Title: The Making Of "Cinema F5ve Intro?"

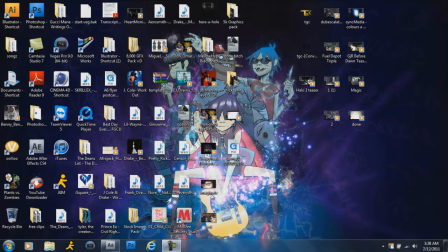(0:00)
Hey, what's up guys, Twizzler here coming at you with a tutorial. I don't know why. I feel like I have to say it like that, I don't know. But what was asked was how I made this intro.
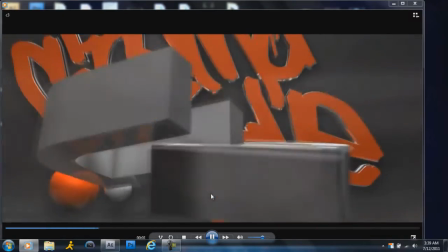(0:16)
And I'm gonna go at it basically here.
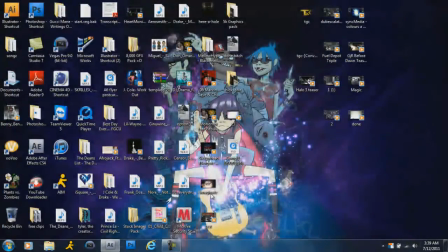(0:22)
Alright, so there's a couple different things. Basically the Cinema 4D file. If you guys want, we can do a whole separate tutorial where I talk about the actual making of a Cinema 4D.
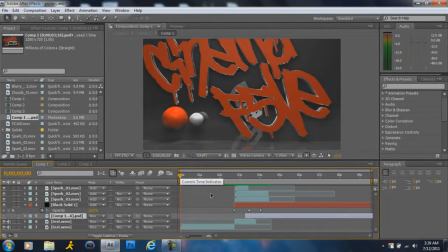(0:33)
I'm gonna start it off with just importing the Cinema 4D file into After Effects. This is just the basics of it with nothing added to it.
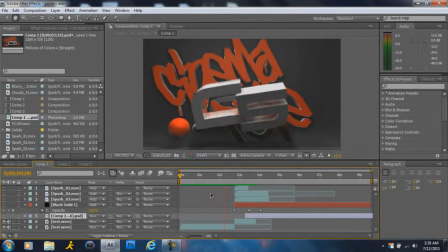(0:52)
It's basic. Oh, actually, I lied. There is a real smart motion blur added to it, just simply because it just makes it look better when it comes in.
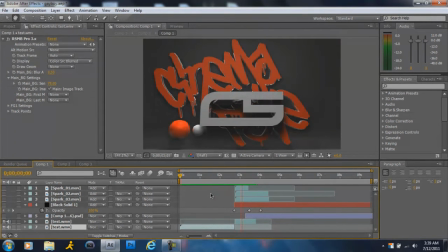(1:04)
So yep, there it is. Alright, the first thing I did was I cut it and split it where the impact I felt happened, which was right about there. I made it look like it was impacting on the back wall where Cinema 5 is. I thought I did. Hopefully I did a good job.
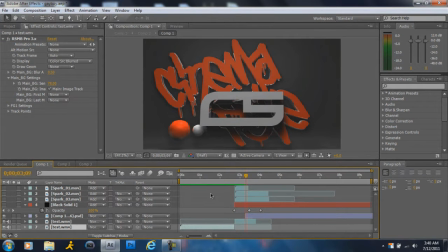(1:23)
The next thing I did was I took a screenshot of the still image at this point and created it so it went through the whole piece. The next thing I did was at the impact point I started add effects. So the first thing I did was add a flare where it starts off large.
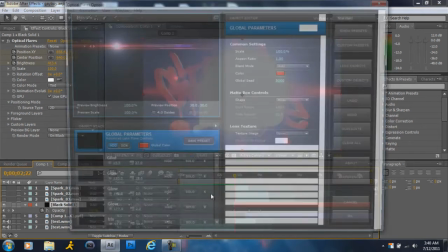(1:38)
In this one I used this flare. I just used it was a basic one.
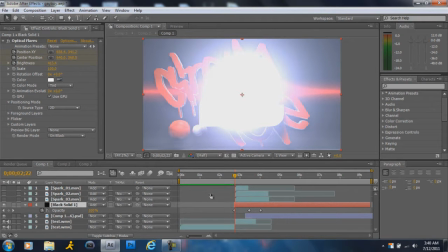(1:45)
I just changed the color to red. So I started it at
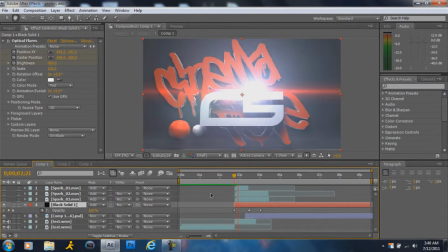(1:51)
450, and I just keyframed the points so it lowered down and it went off towards the end.
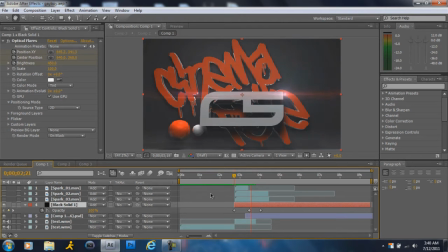(2:00)
So it's just lowers off and goes down.
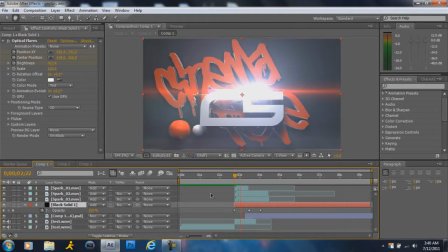(2:04)
Next thing I did was add a couple sparks, just because just to make it look a little bit better, and it looks cool towards the end. So basically that's it. That's just the start of it.
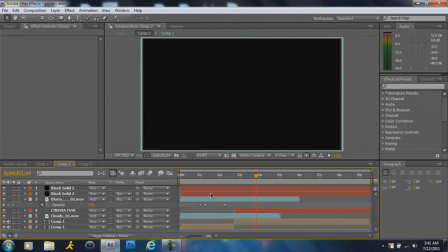(2:18)
I went into I took this whole comp, brought it into the second comp, and started working on more effects.
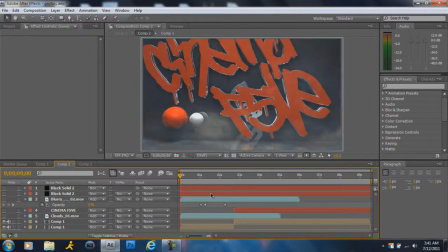(2:24)
So here we go. What do we do? So here's the comp. Once again, I split it where there was a
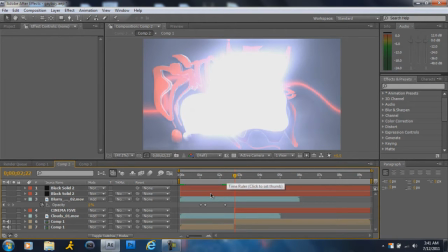(2:38)
I split it where the impact happened, which was there. And this time I added a couple effects to the comp. I added a turbulence displacement,
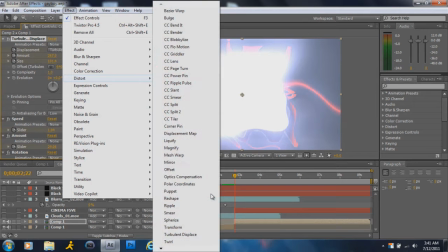(2:53)
which can be found in effects, distort, and turbulent displacement.
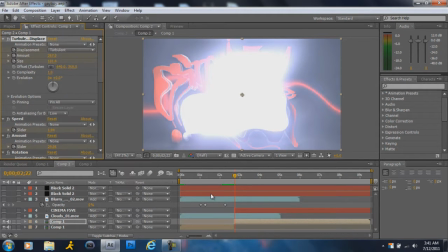(2:59)
It's a good effect. I like it. It looks a little bit different, and I added
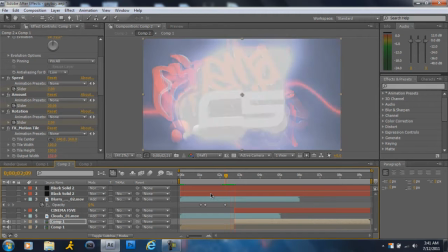(3:05)
an aftershake, which is a plugin for After Effects, and I just added a bit of a shake.
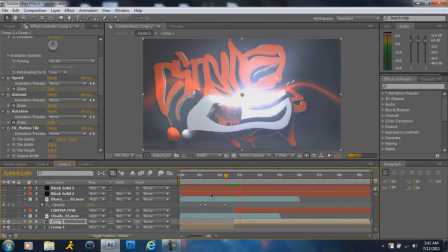(3:10)
And I added, it wasn't really that much of a shake really, most of the thing was from terminal displacement,
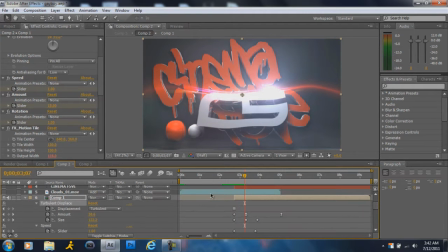(3:17)
and I keyframed it so it looked like it came in, impacted it quite a bit, and slowly went out. So I slowly brought it out so it was over here when it ended, basically towards the end of it.
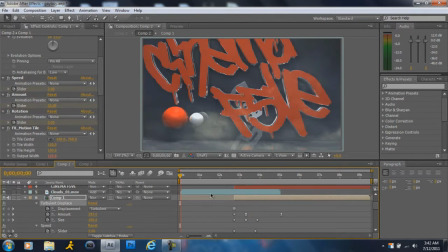(3:31)
And I added some clouds in the beginning of it, just to add it so it wasn't so boring in the beginning.
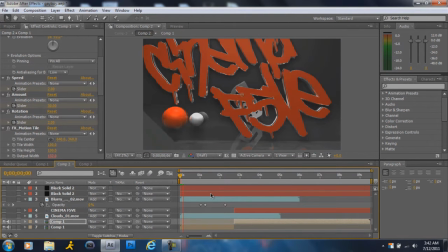(3:38)
It went from that
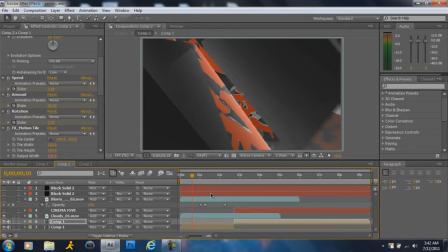(3:45)
to this, just so it just add a little bit, Next thing I did was add well, I'm not gonna lie, the next thing I did was add the two black lines, because that just looks it looks professional to me, I think.